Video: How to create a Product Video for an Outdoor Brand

and what i was looking for is i want to backlight him so the sun goes through the trees and i think this is a really nice place to shoot because the trees are look really nice here and the sun hits from behind so i'm really happy with this shot and it shows like another establishing shot and you want to see the jacket in action so that's why i want to create a feeling here not just a simple product video but i want to create a feeling for the product and that people can associate the jacket with the brand and this is where you wear the jacket right in the forest so yeah i'm i'm really liking this shot and again with dynamic with the movement and yeah let's see how it turns out i'm also adding some establishing shots with the drone just going high above the trees and then just flying through the forest and make sure i don't
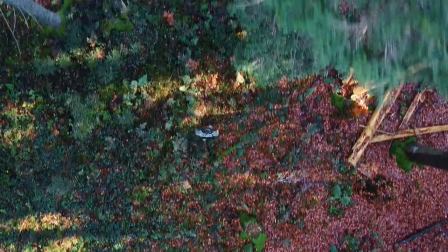4:58 crash a drone and there it happened i crashed my drone against the tree here and one propeller flew off so luckily i have another one so after showing off the landscape and
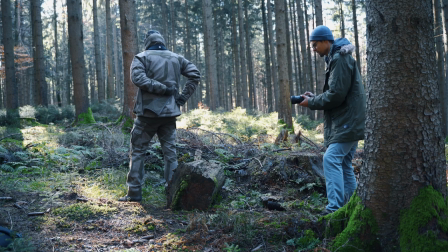5:16 where the person would wear that jacket i focused on more detailed shot like what
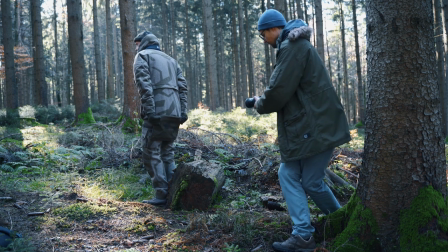5:21 the jacket can do like the pockets and the hood that
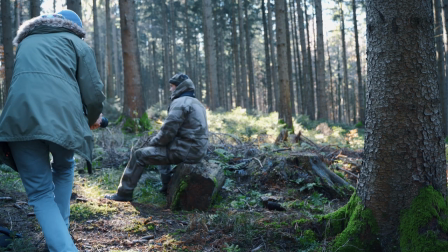5:26 it has so first of all get the establishing shot and then move on to more detailed shot so after we got the establishing shots we're moving on to
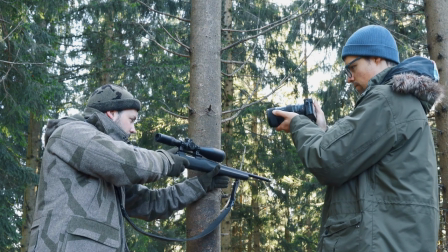5:34 some more detailed shots we're gonna have the camera punch in on the cuff here and we're gonna have some action here on the rifle and
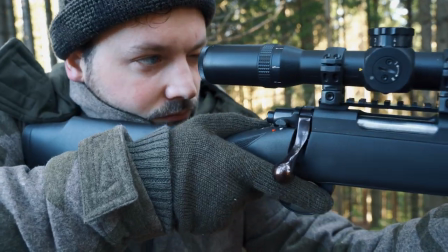5:42 we're just gonna punch in smoothly with the camera and make it look more interesting with some movement and also i wanted to create a little story here not just some random shot thrown together i wanted to make sense out of the shot so he's like look walking around the forest looking for uh
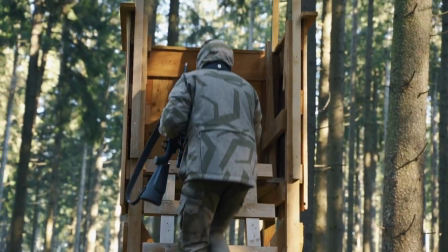5:58 some deer or something and then he's going up the stand where he looks around again and during this story I wanted to incorporate the special features
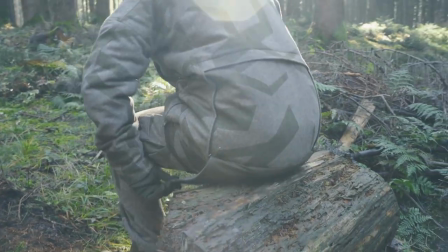6:05 that a jacket has and I wanted to feel natural you don't have to tell the most interesting story but it should make sense for the viewer that what the person would be going through on a day out we've been using the product when I'm also recording some sound effects with my recorder so it's always good to have good sound like now I'm recording some walking sound with my recorder here and it's really helpful in the final image because it adds to the feeling so the client didn't want to have call out titles because he thought it's a really self-explanatory what jacket can do and
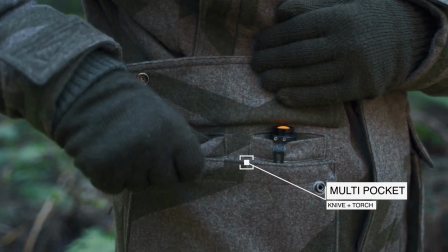6:51 i i agree but just for the sake of this videos i added a few call out titles to see how it could look like and how easy it is to get those titles nowadays all you have to do you go to storyblocks or some other website you download the template there's tons of templates out there and you just got to adjust them in adobe after effects and i'll show you how to do that now so first of all you got to open up
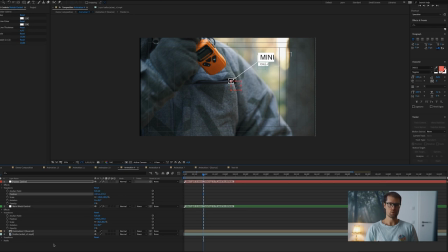7:13 the template in after effects then you want to drop in your video layer that you want to have to call it title on then you want to right click
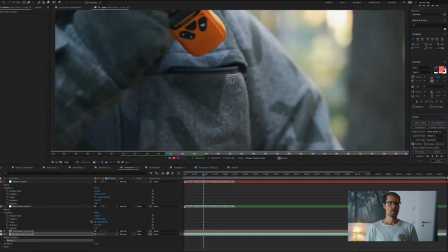7:21 on the video layer and go to track and stabilize and then select track motion and then this tracker appears here